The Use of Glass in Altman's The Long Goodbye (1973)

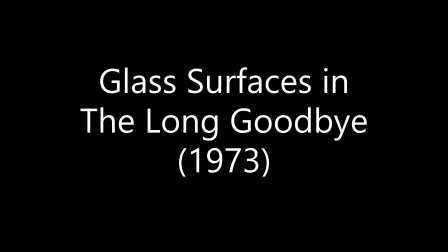0s
This video is going to examine the cinematography of Robert Altman's The Long Goodbye from 1973,
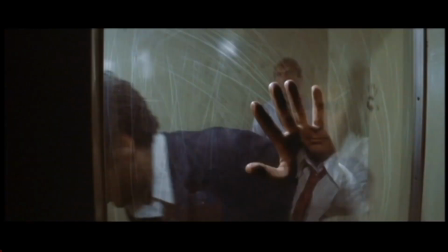6s
and in particular, the use of glass surfaces and how they function to develop the narrative and comment on the narrative.
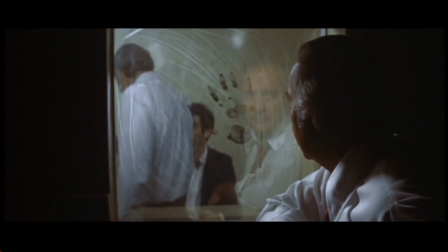13s
So filming through glass surfaces or windows is a pretty common trope within noir films.
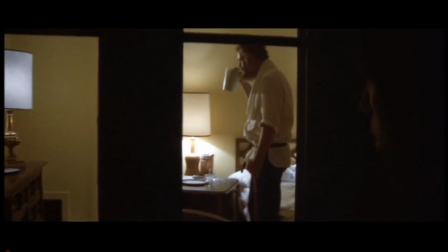20s
What this does is it gives us the sense that we're invading the privacy of the characters, that we're privy to information that maybe we shouldn't be privy to.
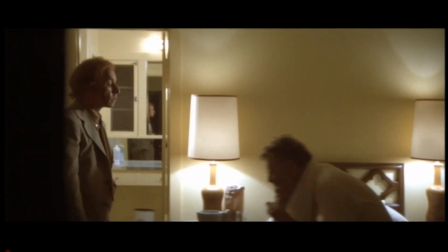28s
So it creates this kind of sense of paranoia, and this is pretty standard within noir films.
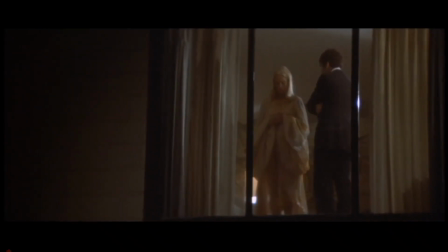34s
Altman sometimes employs this straightforwardly, as he does here in this shot.
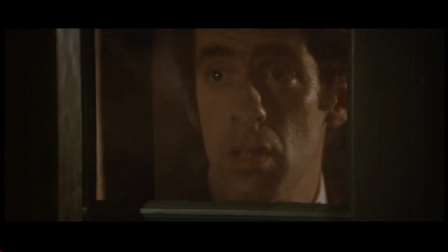39s
Sometimes he employs it a little more ironically to subvert the genre or comment on the genre,
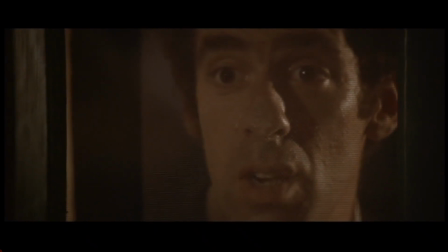44s
here with the nose pressed up against the glass or a little bit of a screen, because we have a little bit of a screen there. Now these shots,
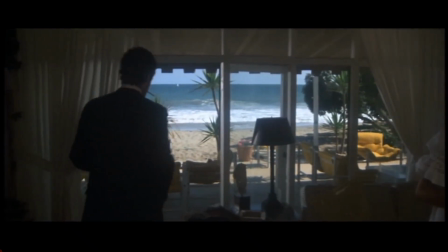49s
he sets up a pattern with these kind of shots in a way that allows him to get away with something pretty creative in the middle of the film here.
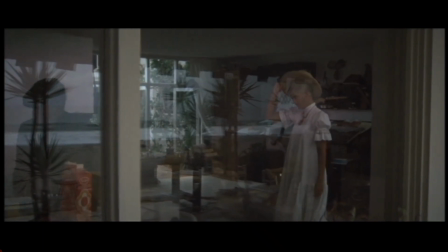56s
So the protagonist steps into the background to give these two characters, the husband and wife, a moment of privacy.
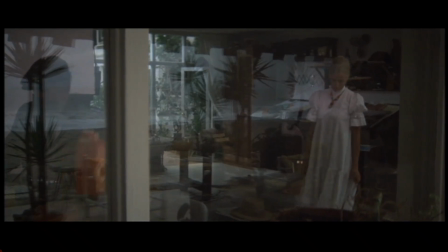62s
They're about to engage in an argument here. The husband is an alcoholic.
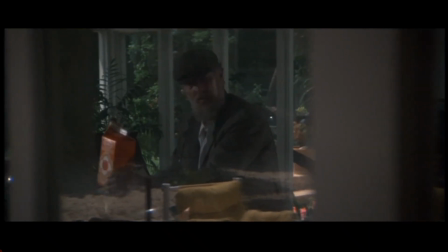67s
It's causing problems in the marriage. He asks for a carton of milk, and his wife kind of insinuates that he really wants something else, which is going to frustrate him here.
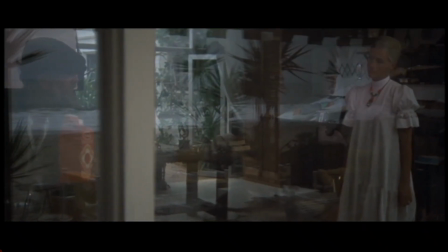76s
And then he's going to reach for his alcohol here in a minute. As this plays out,
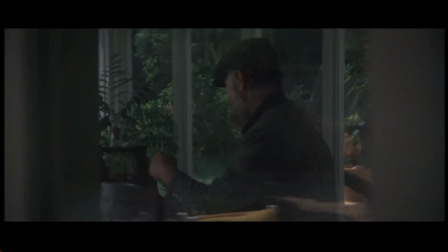80s
we're going to notice that the filmmaker and the cinematographer are going to use the reflection in the glass to comment on events in the story,
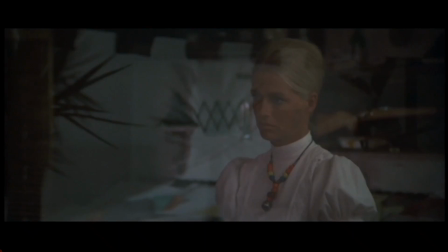88s
to comment on the dialogue, the development of what's going on in the narrative here.
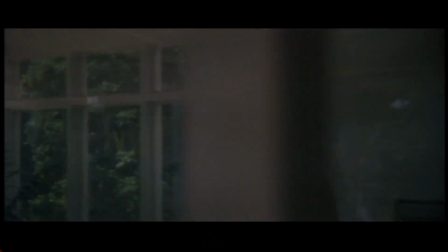92s
They're going to use symbolism and foreshadowing in a way that doesn't feel forced, even though it could in a different type of film here.
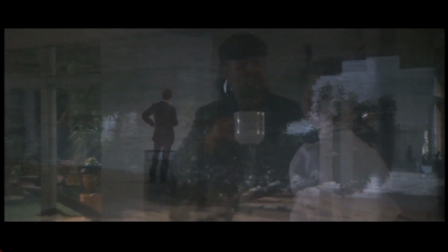100s
Here's how they do this. So we see Marlowe now. We've got this superimposition where you have a dissolve of one image over the other.
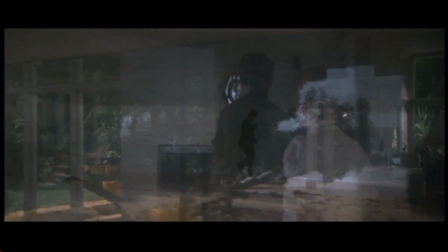107s
So Marlowe's oblivious to what's going on inside the house. The waves are crashing over the image of these two characters arguing.
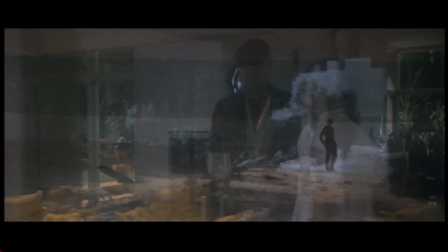113s
This is significant because at the end of the film, this husband is going to drown in that water.
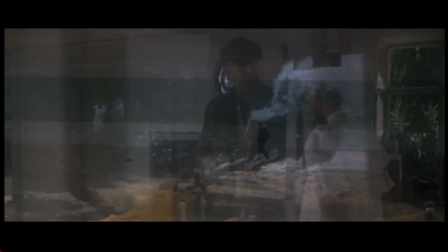117s
And as the waves kind of crash on the beach, it's bringing an intensity to the argument that's occurring,
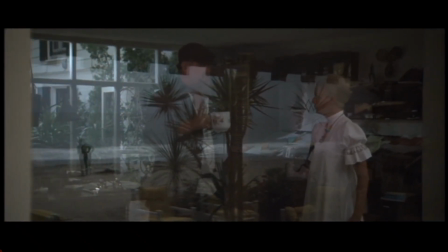123s
kind of at a subliminal level as we're watching the film.
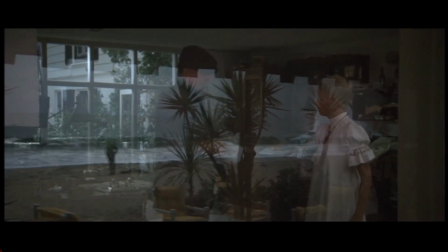127s
Now, this works as subliminal because he has a practical reason to include a shot like this.
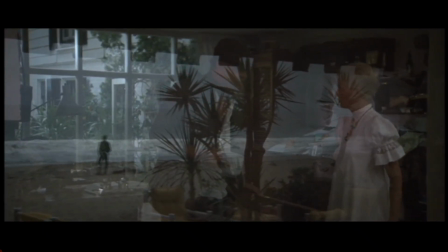134s
Because he's set up this kind of pattern of filming through glass, we have a practical reason to include a shot like this.
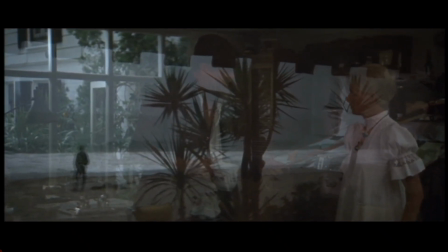141s
If we didn't have that kind of base set up, this dissolve,
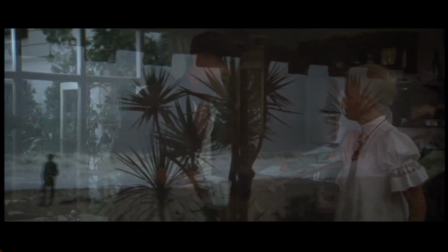145s
this superimposition would seem forced, over the top, and unconvincing.
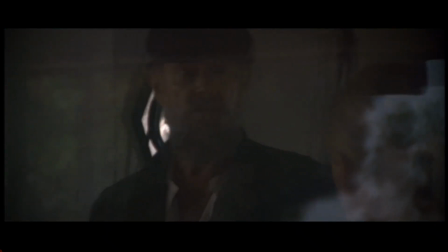150s
But because he's grounded us in this, he's able to play on the kind of symbolic associations of the waves
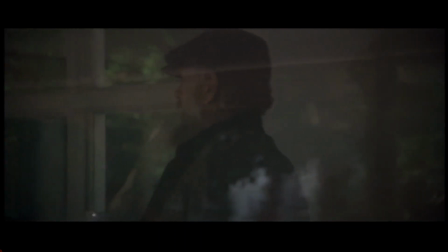158s
and to kind of hint at events to come in the story in a way that doesn't feel forced,
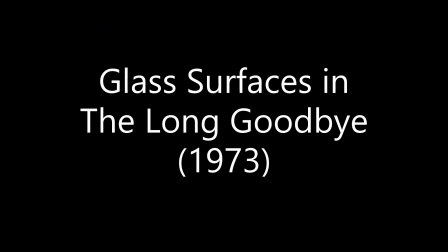162s
that feels entirely organic to the material. And again, the way that's done is the use of glass and subverting the way that that's normally done within noir films.